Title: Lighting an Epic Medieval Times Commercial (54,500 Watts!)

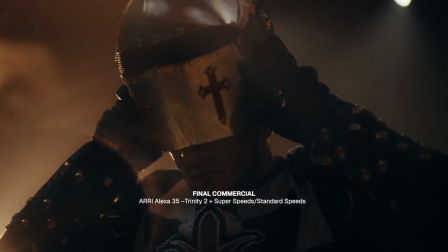We made a 30-second commercial for Medieval Times that highlights the combat elements of their new show. So we'll dive into the lighting breakdown of that spot. So I'm here with Isaac, who gaffed this Medieval Times commercial.
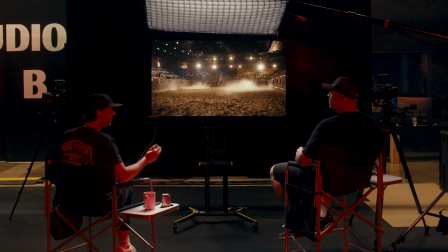We're just going to look through some frames, look through the lighting diagram that we kind of based everything off of, talk through it. And thankfully, before actually shooting this, we had a chance to scout the location. We were doing like a smaller separate shoot for Medieval Times.
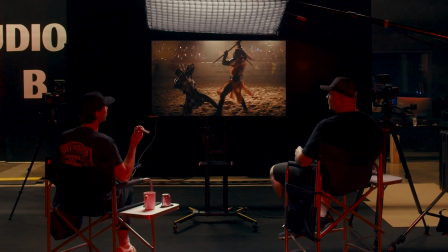So I remember after that, we were just kind of sitting in there and just envisioning how we want to do this, because it's a large space to tackle.
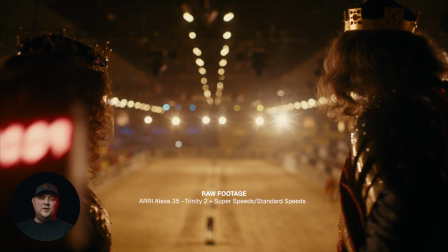In the commercial world, it's like everything is lit so perfect. Yeah.
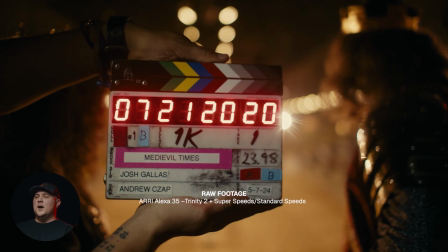And the one thing I really loved about this job was using harder light further away.
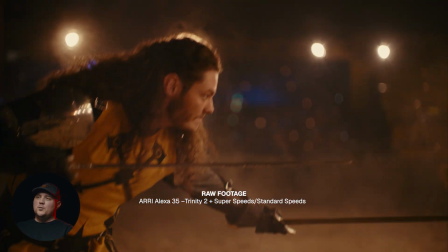It's like you get such a different ratio and feeling too. Right. You feel like you're in the arena.
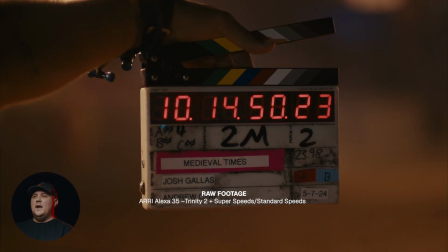Before we even walked in, we knew we wanted to use tungsten to have more of like a theatrical, dramatic vibe to it.
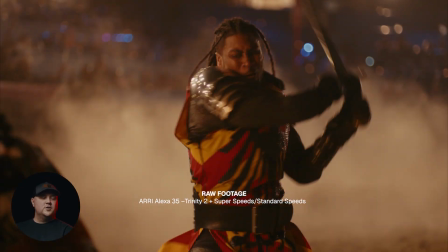The idea was to surround the arena with fixtures, so as you're changing your camera angle,
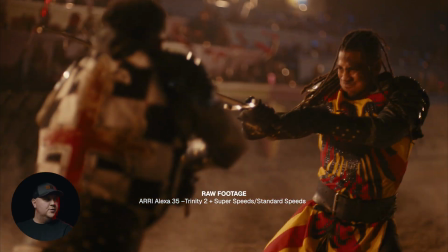we could quickly go and pan and tilt those lights for each scene.
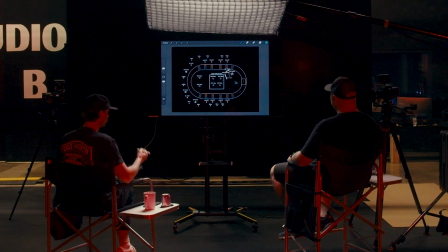We wanted to shoot everything looking, I guess in this, like image left.
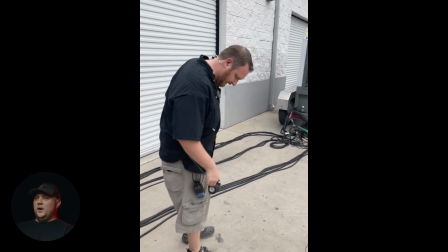We were able to surround almost 270 degrees of it with lights. Yeah, we ran about 2,000 feet of 2-aught around the arena.
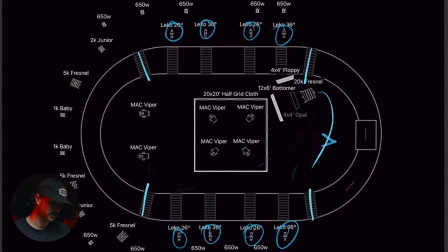Kind of a line down each one of these so that 20K could swing to there if it needed to, it could swing to there if needed to.
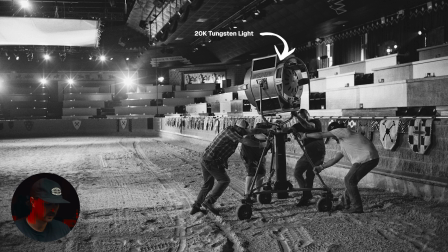Being able to do that gave us a lot of flexibility. And even like how we mixed up, there was like the 5Ks, the 2Ks, the 1Ks. Like there was a variety of fixtures that we used. In the arena, there's a lot of lights that are already in there for their show. It's how they're lighting the stage. We wanted to show some of these lights on frame too.
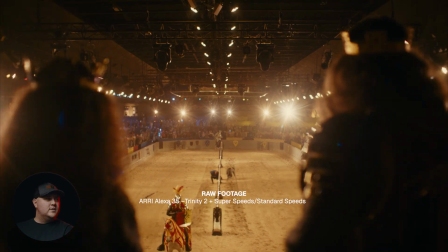Kind of flare the lens or give different streaks through the atmosphere.
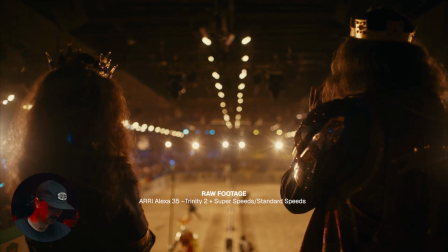Another one of my favorite things that we did, I remember being on the tech scout for this, they have all these banners around that are for each seating area.
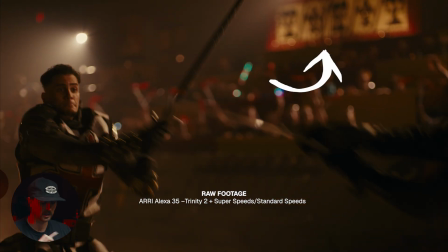I just remember thinking like, oh, that'd be really cool to be able to like highlight those, kind of pepper the frame with some interest. With the movers up there directly in the center, we saw a great opportunity to just hang a 20 by frame in the ceiling,
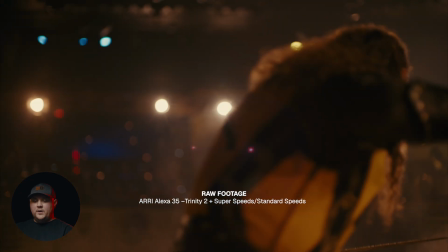point those movers into it to either give you ambience in certain shots or if you wanted,
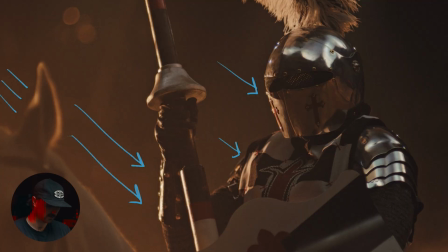some color contrast. Yeah, like this is a really good example here.
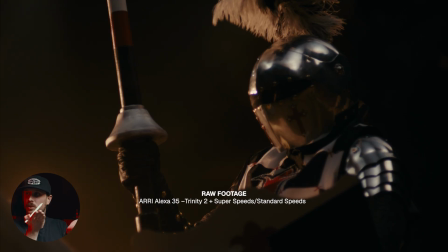This blue coolness that you feel in his armor is coming from that 20 by overhead with those Vipers shooting through it.
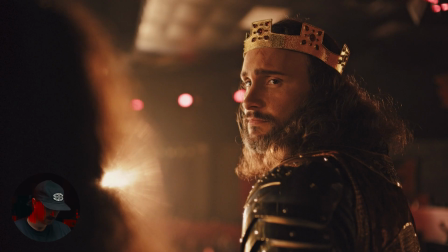So yeah, let's look at a couple shots here. I mean, I think this is a good one where it's the first shot of the first day, so it's like, you're not used to working with like 1,000 extras either, so like communication's a little bit more difficult.
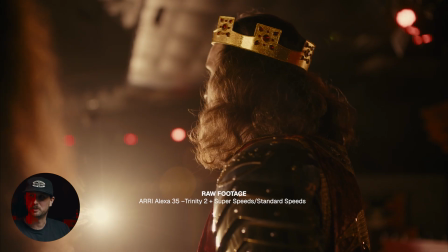There's a little bit of like, oh, this is actually happening. Here we are. You planned all this time. Now this is the first shot.
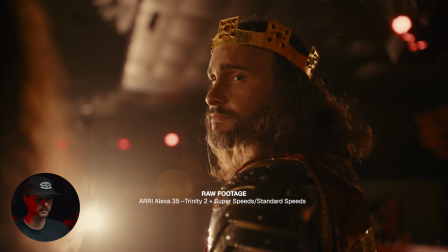Yeah, maybe just talk a little bit about the lighting on this frame here.
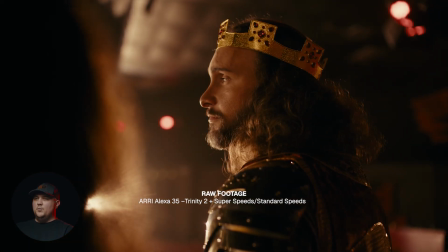Yeah, so at the far end of the arena, we have, most of our firepower up on the floor.
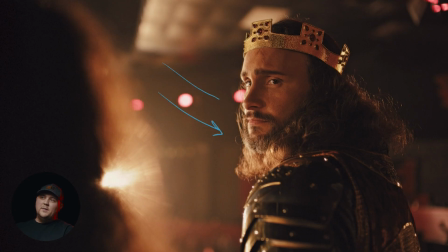We've got the 5Ks that are screaming across that are kind of giving him that hard edge, from the left. Yeah. And then I think also from the left, we panned one of the closer Licos to him.
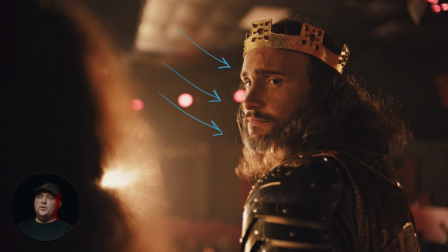Yeah. And then kind of right outside of frame, we sent up another opal just to take the edge off. Probably literally hidden like right there. Yeah, make it a little softer, let that light kind of wrap around where you can, get it in his eye a lot more.
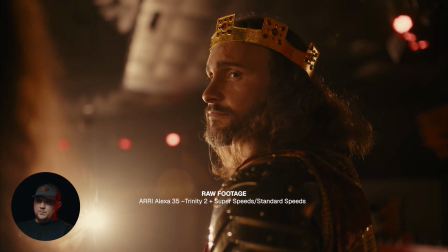Yeah. There's, probably a floppy. Yeah.
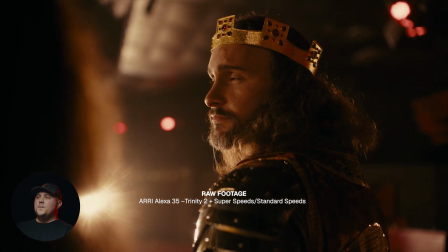Some negative. Probably like right behind it or camera right. If I remember right too, like once we got him in there, like, you do all this planning, but by the time you're shooting it, you go, oh, I've got 5 minutes to finish lighting this. Yeah. And then we go, oh, man, it'd be really nice to have an edge from camera right.
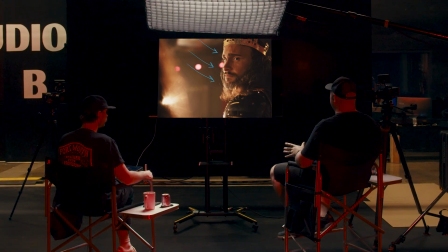Yeah. We didn't have the time to move a fixture, which ended up working out better in the long run.